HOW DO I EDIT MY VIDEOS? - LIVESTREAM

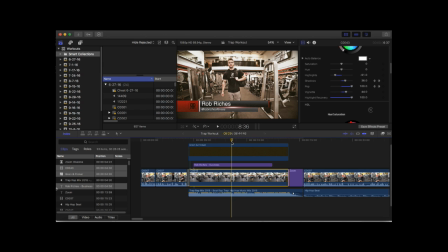12:10 It sets the pace, the tempo, and that really affects how your flow is of your video. All right, so let me see if there are any questions.
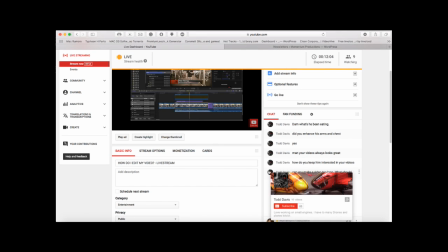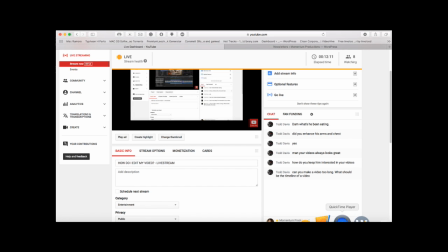12:27 Okay. All right, so we'll talk about timelines of the video in just a second.
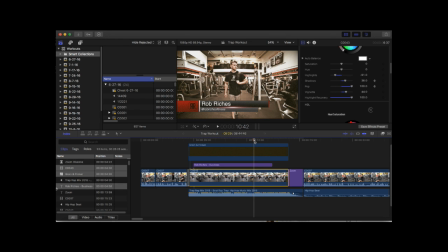12:35 Let me just keep going with what I'm saying here. Thank you for your question, Todd. So Colorista 3 here, and all right. Okay, so that is the effect I applied here for my timeline, for my clip here, as you can see. And let's play it. It's really glitching here. It's lagging because I don't... Yeah, it's just lagging because I'm using Wirecast.
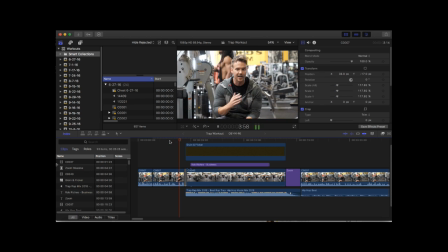13:06 But as you can see, he talks, and then boom, the music will come in, and there you go. And then right after that, we need to brand Rob Riches in this video.
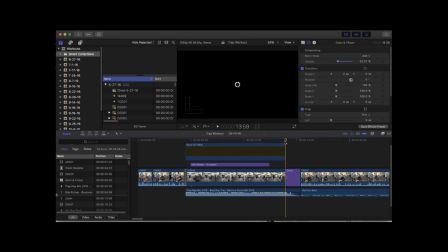13:19 So after he does the walkthrough, the music sort of ends with like a big boom, and then his logo pops in. Right? So that's all part of branding. It's all very, I used a lot of strategy here. Some people are watching his video for the first time, so they got to see his logo, they got to see his branding, That's exactly how it is.
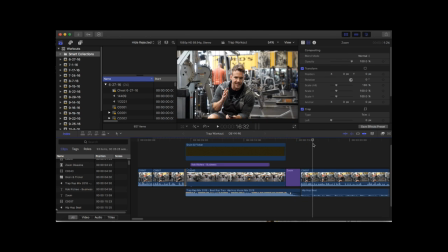13:43 And then, boom, it goes into him finishing the intro. The audience is already pumped and ready, and I have a cool hip-hop beat here underlying his voiceover.
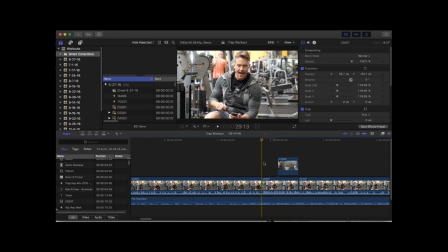13:55 Next, let's talk about B-roll shots. Let's take a look at this clip really quick.
And also, don't forget to check out these guys. Fast as a brand new.
So when he's pointing to the clothes, right?
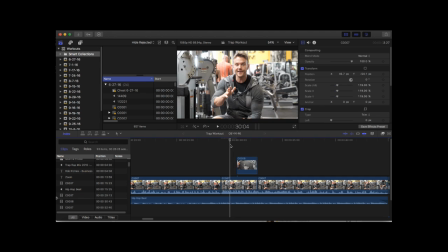14:11 We actually did this shot in a different take, but you can't tell. It's really fluid with how it looks. So it looks like there's two cameras on him. So I did this only with one camera. All I did was record his intro all the way through, and then I just did pickup shots separately,
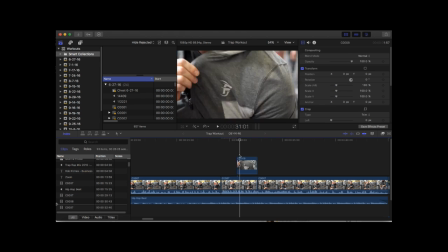14:29 and I just stacked the pickup shot on top of the intro.
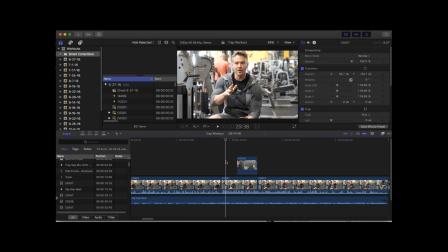14:33 So it really pulled through and made it look really, really fluid.
And also, don't forget to check out these guys. Fast as a brand new.
Alright, so it's really, really, really clean. Alright, let's scroll down the video.
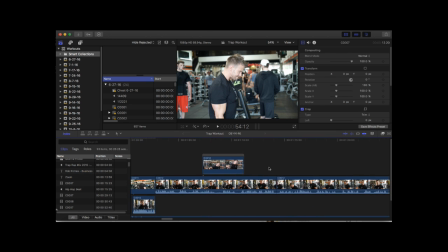14:48 We get into the workout here, and we're shooting this at Gold's Gym in Venice Beach, California.
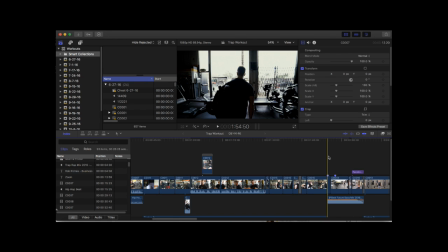14:58 So we shot inside and outside. So I wanted to come up with a really cool way to transition from being inside the gym to outside the gym. So what I did, I took out my Steadicam, and Steadicams, I'm telling you right now, Steadicams add so much production value to your work, you have no idea.
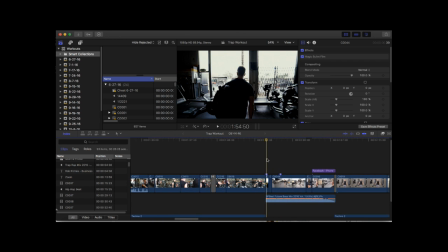15:13 So that's exactly what I did. I followed him from inside to outside. Check this out and look how cool it looks. Hopefully it doesn't lag though. Yeah, it lags. So I'm going to pull it up on the screen. Let's see here. 156.
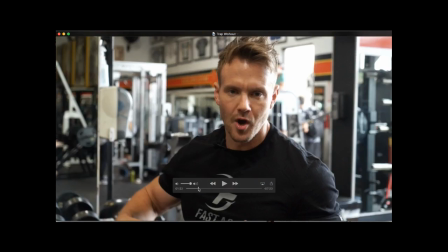15:29 So check out how cool this looks at 150. Transitioning from inside to outside.
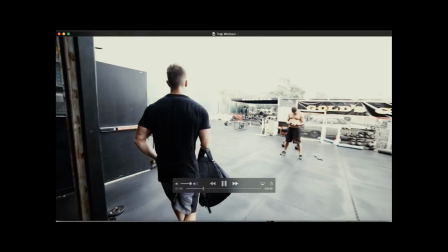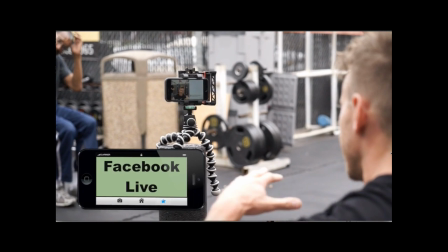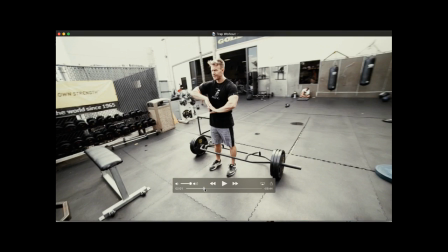15:47 Alright, so let's go ahead and talk about my editing choices there. So, as you can see here, I added a really cool color correction effect here.
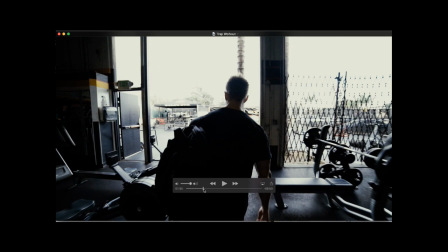15:56 This is all done on a Steadicam, and this is also another pickup shot. I did not have two cameras rolling at the same time.
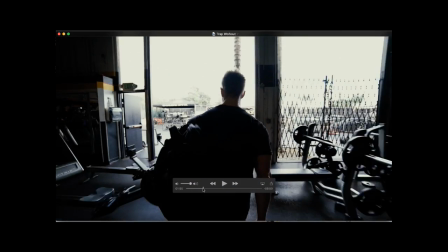16:03 So it's actually really, really interesting because people at the gym were staring at us and like, why? This guy's just walking through the gym. Is that really what he's filming? So it was a little awkward. It was kind of funny though.
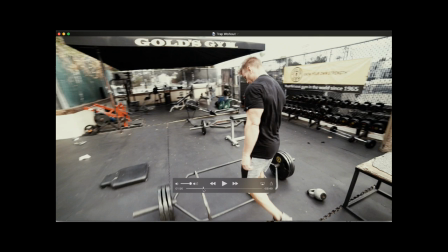16:14 But these are all pickup shots. You know, the Steadicam shots are all done in a different take.